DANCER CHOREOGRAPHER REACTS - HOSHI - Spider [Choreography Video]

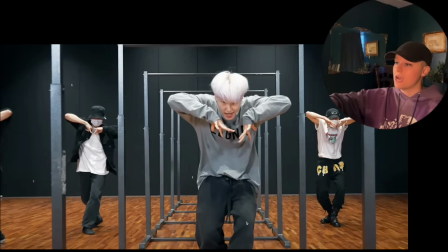(12:46)
I love that there. Do. Be mindful of his travel. They have to be mindful of their travel because they have way more space than he does. He can't travel up too far because of the prop. So I think it's really nice that he had to take those steps to make sure he crosses over into the next one.
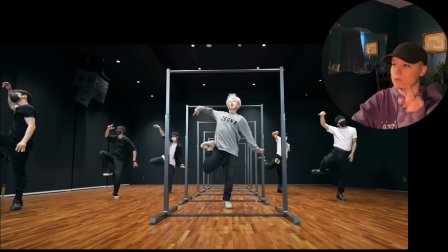(12:59)
And then having everybody there, they can't overshoot their travel. So now that we have 3 on both sides, I think it was smart that my guy over here who had the white shirt, he has a black jacket over it. So at least we can see him signifying the black side when needed. Or there's a chance that he has to represent both colors at some point.
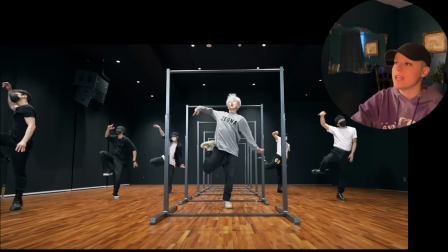(13:13)
So that's why he has that to easily take off if necessary. Now from here, the energy is built up a little bit different, a little bit more intense.
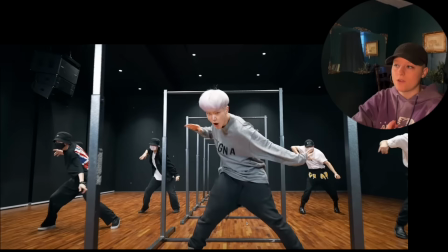(13:20)
Could be a wordplay thing of why the girls are no longer in frame or why they were in frame. I'm going to chalk it up to that.
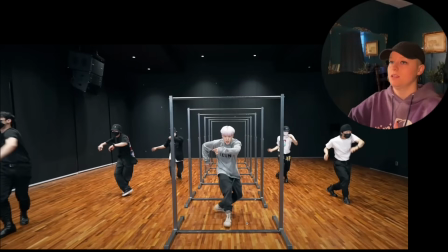(13:26)
Very intense here, a lot different, a little bit more of a masculine pocket that we're seeing explored here.
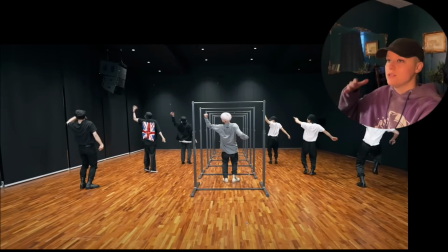(13:31)
Boom, boom, with the groove, do. They're using that back and they're using that double step of the feet in order to get that groove nice and spicy.
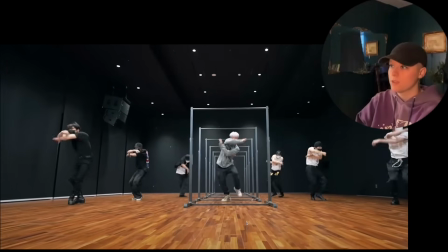(13:38)
Love it. The bleed, boom, boom. Draping it through, really nice.
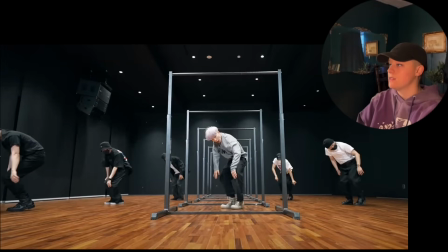(13:44)
I do think that my backups, I'd say over here on this side, it's not as refined on a choreographic sense. I would say though, out of all the solo comebacks, I've only seen a couple, or I've seen like whatever, it's not all of your members represented.
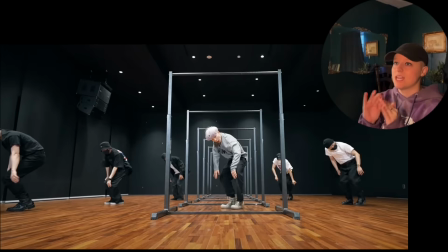(13:55)
This is one of the cleaner ones that I've seen from our backups. Because remember, 17 is kind of that industry standard for cleanliness, because I know their use as an example sometimes for people. That's what you guys have told me, and I can totally see it, and I would do the same. Like I would use them as a prime example of synchronicity on some of the tracks that I've seen already reacted to.
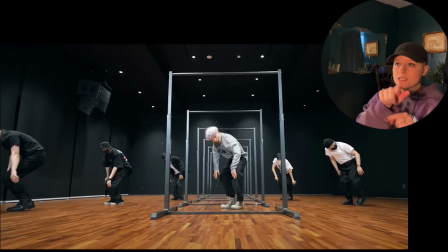(14:13)
But with backup dancers, a lot of times they are cross-referenced in multiple pockets of artists. So some of these guys, depending on what agency they're with, if they're within Hybe as like this is Hybe's pool of dancers,
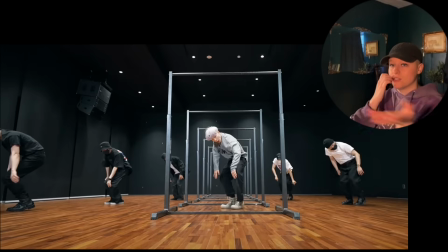(14:28)
or if they're just with a studio or with a group and then they get contracted out, they are doing a lot of jobs. a lot of the time. So sometimes this may not be the only job that they're working on, so they can't work on a comeback the way that Hoshi can work on a comeback, right? Because this is his track. Compared to the backup dancers, they may have an X amount of time. He may only have an X amount of time to work with them.
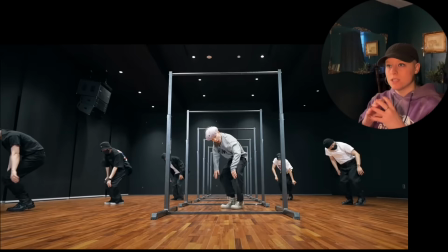(14:46)
I would say Jungkook's a great example of that too. He was able to have a small pool of his dancers travel with him for like 5 months recently. At the time that this is being made, this is during like Jungkook's been doing the golden thing whenever I had this, but this is probably not going to be out in the world for a while because it'll stay on Patreon.
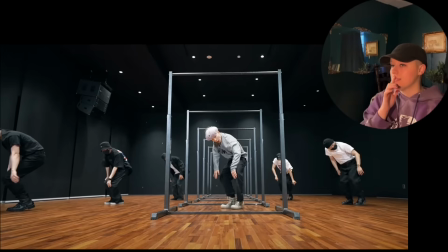(15:01)
But anyway, my point here is, though, I really like the fact that there's a really big refinement here. At least the choreography sets everybody up for success. That would be my main point in all of this.
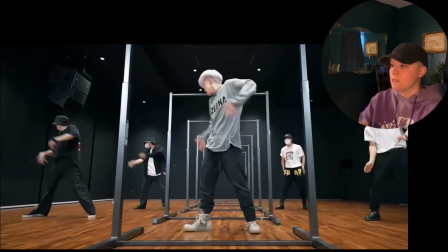(15:12)
But I really like this with the grooves here. Boom and dip right there into a butterfly.
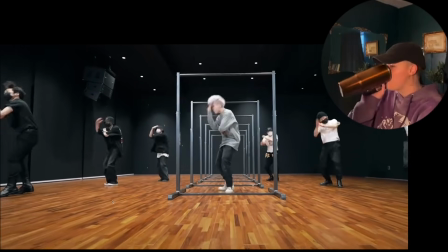(15:19)
I love it. Butterflies get stuck in webs. I love that they chose to double that up.
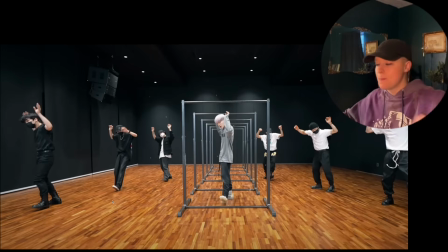(15:27)
Dip and bum, da, da, da, but it's different than the first one. They hit the first one and then they did this little progression twice.
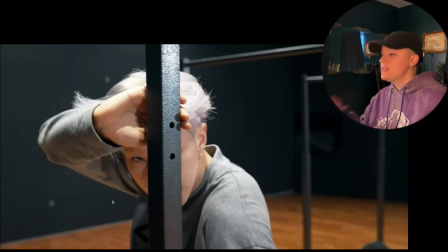(15:34)
And I love that. Transition it out. Now we have our two guys. Now we're here. We cut. This doesn't bother me because I would consider this more a dance concept than a like dance practice.
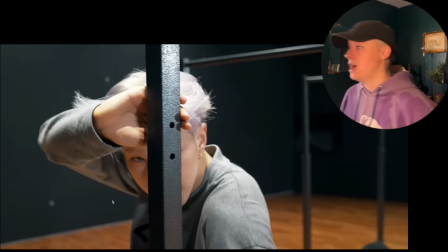(15:43)
Even though there is a whole music video, I'm assuming, for this. I wanted to watch this because I know I'd actually be able to see all the choreo instead of the music video.
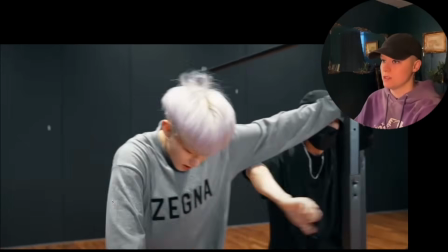(15:51)
But this is still freaking cool to see. Love the visual. Right there, boom, boom, boom, and he drapes it over, ding, ding, ding.
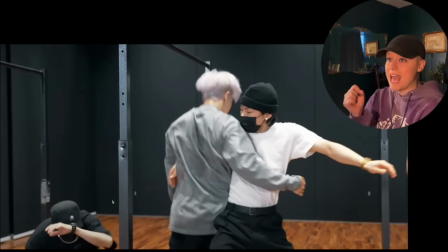(15:58)
Then he's being kind of threaded through, grabs on the clap, grabs somebody's hands, pulls, drops down,
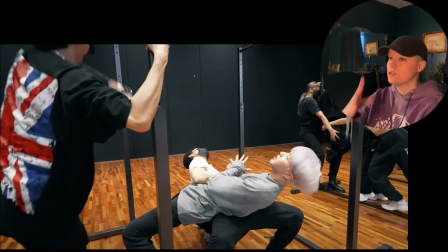(16:04)
really fun, having somebody there ready to go, grabbing, still climbing up like a spider, still having the ladies over here,
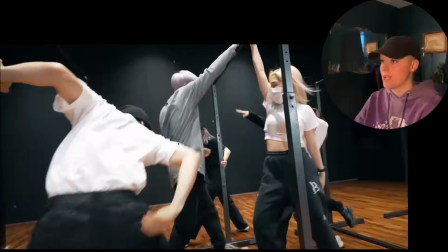(16:10)
they're framing over like they are in a web, and they come back up. Now it's their turn, and it's really important how they swing around,
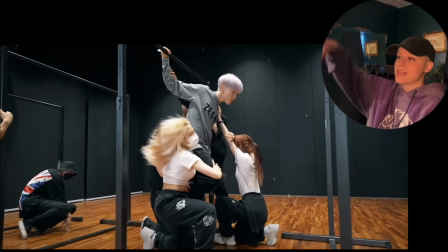(16:18)
and they have to be very mindful where they're placing because he has to still be able to move, right? And so when you notice, it looks like they are providing resistance, but notice that this pathway is clear, and that's going to help make sure that he's able to go where he needs to go without kicking someone accidentally in the face.
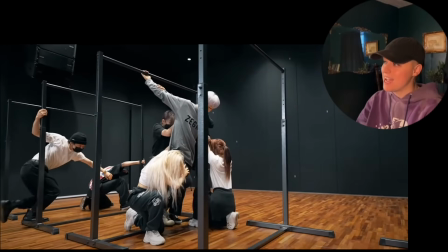(16:36)
Do you know what I'm saying? But like, look right there. She's at the highest risk right now of getting a knee to the face. But he's very mindful, though, of where everyone's hands are placed. Like she has hers on one side. I don't even know if she's touching his hip over here, but she's touching his upper thigh right there.
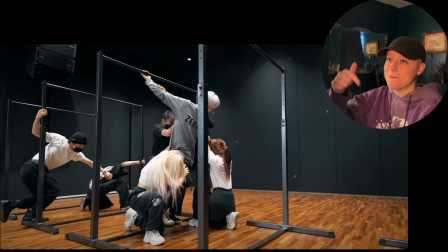(16:51)
And that helps him know there's somebody right there, and her face is literally right here. So I would say she's at the highest risk right now of getting hit. We'll see though. I don't think she does get hit.
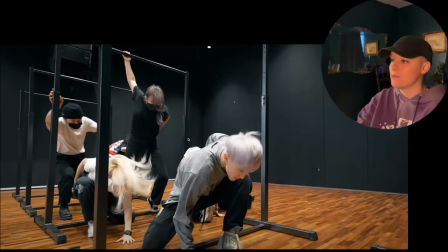(17:02)
So look, they hit and that push happens over. She's able to move out of the way, and then they're all able to match energy. He is cutting it really close on banging his knee onto this pole. So if you notice, I'm talking more about the safety of the logistics of this formations than I am about anything else.
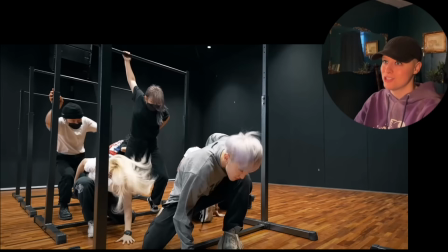(17:16)
But it just shows how impressive it is, how seamless these transitions are. And when I initially watched it, I wasn't concerned about those things at all. I think just because I'm analyzing it, these are just some things to touch on because I feel like we talk about the content a lot, but a lot of times the logistics and the impressiveness of navigating through a prop like this,
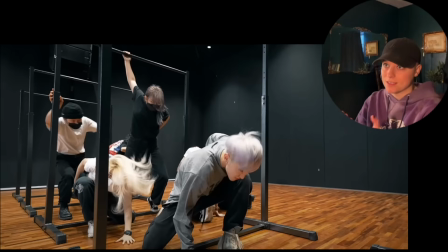(17:34)
the way that they chose to do is very impressive. Just like with the clock with 24 hours, like just the knowing where you need to put your featured people in a formations like that to ensure that they're in the right place when it's time to be featured.
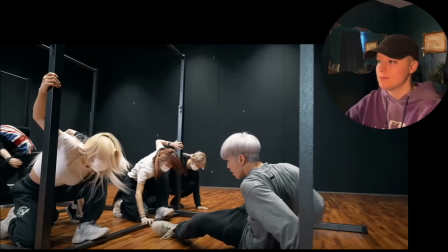(17:47)
That's the impressive thing about a lot of this. I love this too, where he drops and then he turns and they're there still in that intense situation.
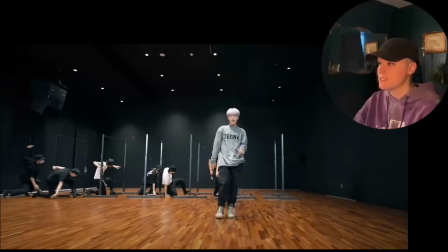(17:53)
That look, it's really great imagery, and he goes and he escapes. He runs out to the side, they all walk out, and then you have your guys pull up on the sound.
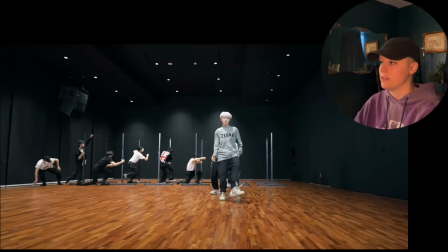(18:02)
You still have your girls that are about to be featured and pop out on the side. So that's really fun. That's really nice.
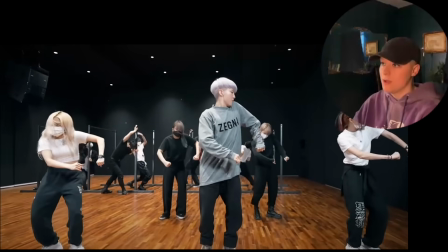(18:07)
So the guys are still framing around the back, still having your girls. But look, they have so much more freedom of movement as they're executing all of this here.
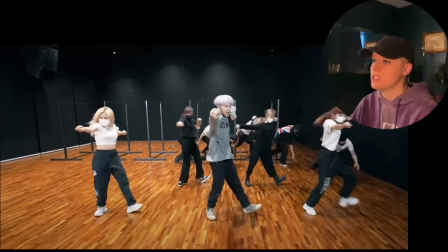(18:17)
And they pull through 1, 2, 3, 4. Really like that. The tension here. I'm going to take a shot in the dark here.
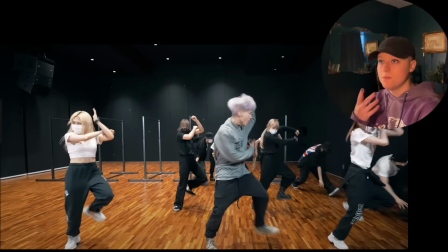(18:26)
It's could be partially her hair, but she's wearing a mask. She reminds me of Reddy from 1 Mil from Street Woman Fighter Season 2. So y'all let me know. Am I right? Is that her? I don't know. If not, that's totally fine.
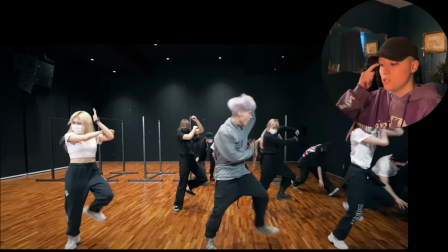(18:40)
Her movement quality reminds me of that too, because I specifically remember Reddy doing the rookie dance rank mission, and I talked about her a lot on her movement quality. So she gives off that essence as well of how she hits some of these grooves, reminds me of her. So let me know if I'm right. If I'm wrong, that's okay. She dances great anyway. Love that, popping up the energy.
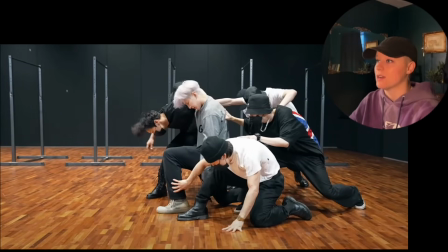(19:00)
They move, and now they've run away, and now we have our guys here. Now we have operating with a group of 7.
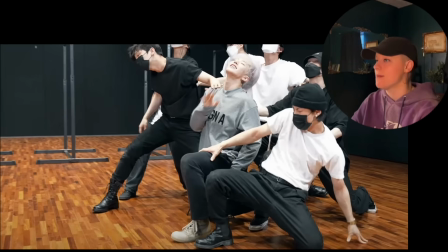(19:05)
1, 2, 3, 4, 5, 6. 1, 2, 3, 4, 5, 6, 7. Yeah, so now we have 7, 3 for each color, and then your feature.
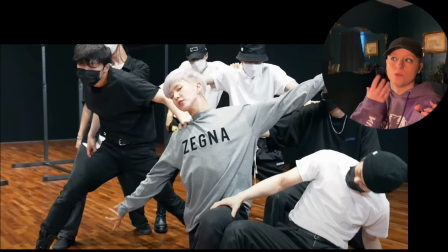(19:11)
Love that. I love that. D. Really affects where their head goes.
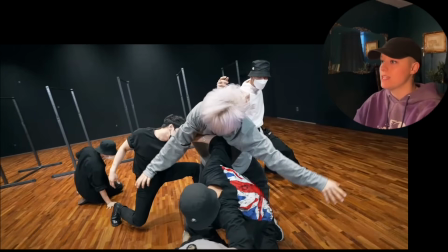(19:16)
Love that. Melting it down. Draping around, really great lifts, how he's using his elbow to help make sure he gets all the way across. That's different than a back. Normally you see people do this over a back. Really cool to see it over an elbow.
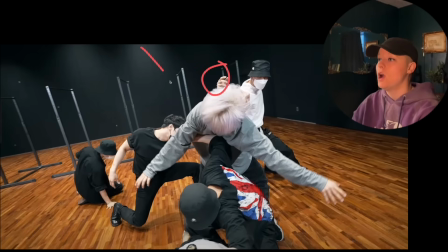(19:29)
It's a little subtly different. And then you have some of them kind of controlling on the top part to make it look like they're controlling him coming over, which I really love.
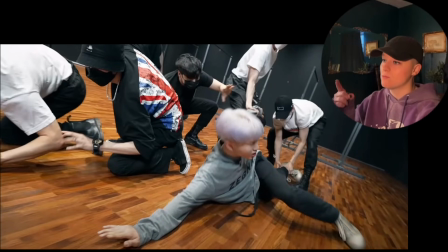(19:38)
That was really super cool. He drops down, they drag him right. Notice that's his right leg and his left arm.
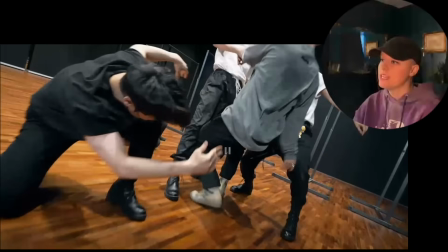(19:44)
So there's some opposition, some crossover of the foot. Really nice, and that helps be able to get him to transition and come up. So that's really important on Hoshi's part to be able to make sure the right leg is grabbed. Same with the dancer. So when he can come up, that's seamless. Because it's a lot harder when you have the same arm and same leg to pull yourself.
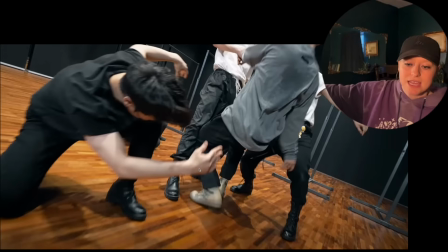(20:00)
But if you're pulling here, your core's already engaged, and you can use this foot as leverage to easily come up.
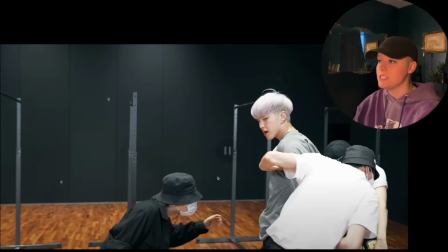(20:06)
So I think that was a really cool choice. Come up and they're grabbing him. Now there's tension here where they go and they pull, and then he just has to roll his shoulders back and down. And look at the intensity of his eyes. Where he looks matters here too, right? Because you have somebody that's approaching and coming up.
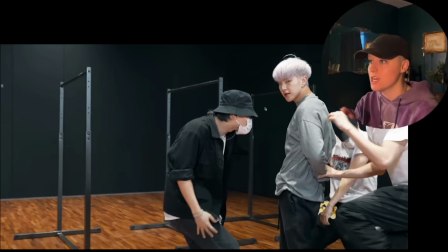(20:19)
He's not looking at them. If he was looking at them, then we would naturally want to look here. But because he's looking at us, we're thinking about the full picture, which is super cool.
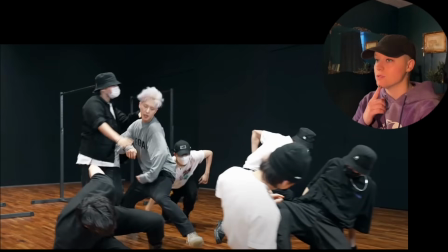(20:27)
Right there, they go, and then we see him when it's time for us to see him. He goes here, and then he goes right here to be affected by exactly what this dancer is doing. And I absolutely love that, having everybody drape down a little bit lower in the level so we can really showcase that moment because it's higher on our register as an accent.
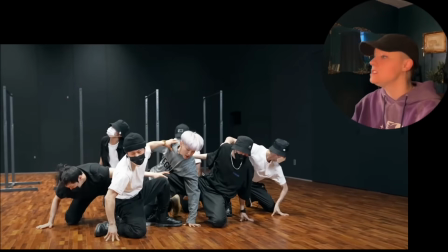(20:44)
Everybody drips down, and now he's stuck in the middle. Ding, ding, ding, ding. Really nice seeing that accent in the pull, coming up.
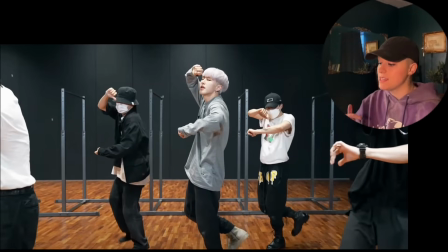(20:51)
Boom here, and then do. We've seen that kind of group before. I feel like I've seen that in one of their other groups.
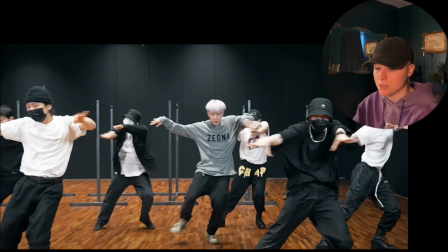(20:56)
It escapes me right now what specifically it was, but that does look familiar.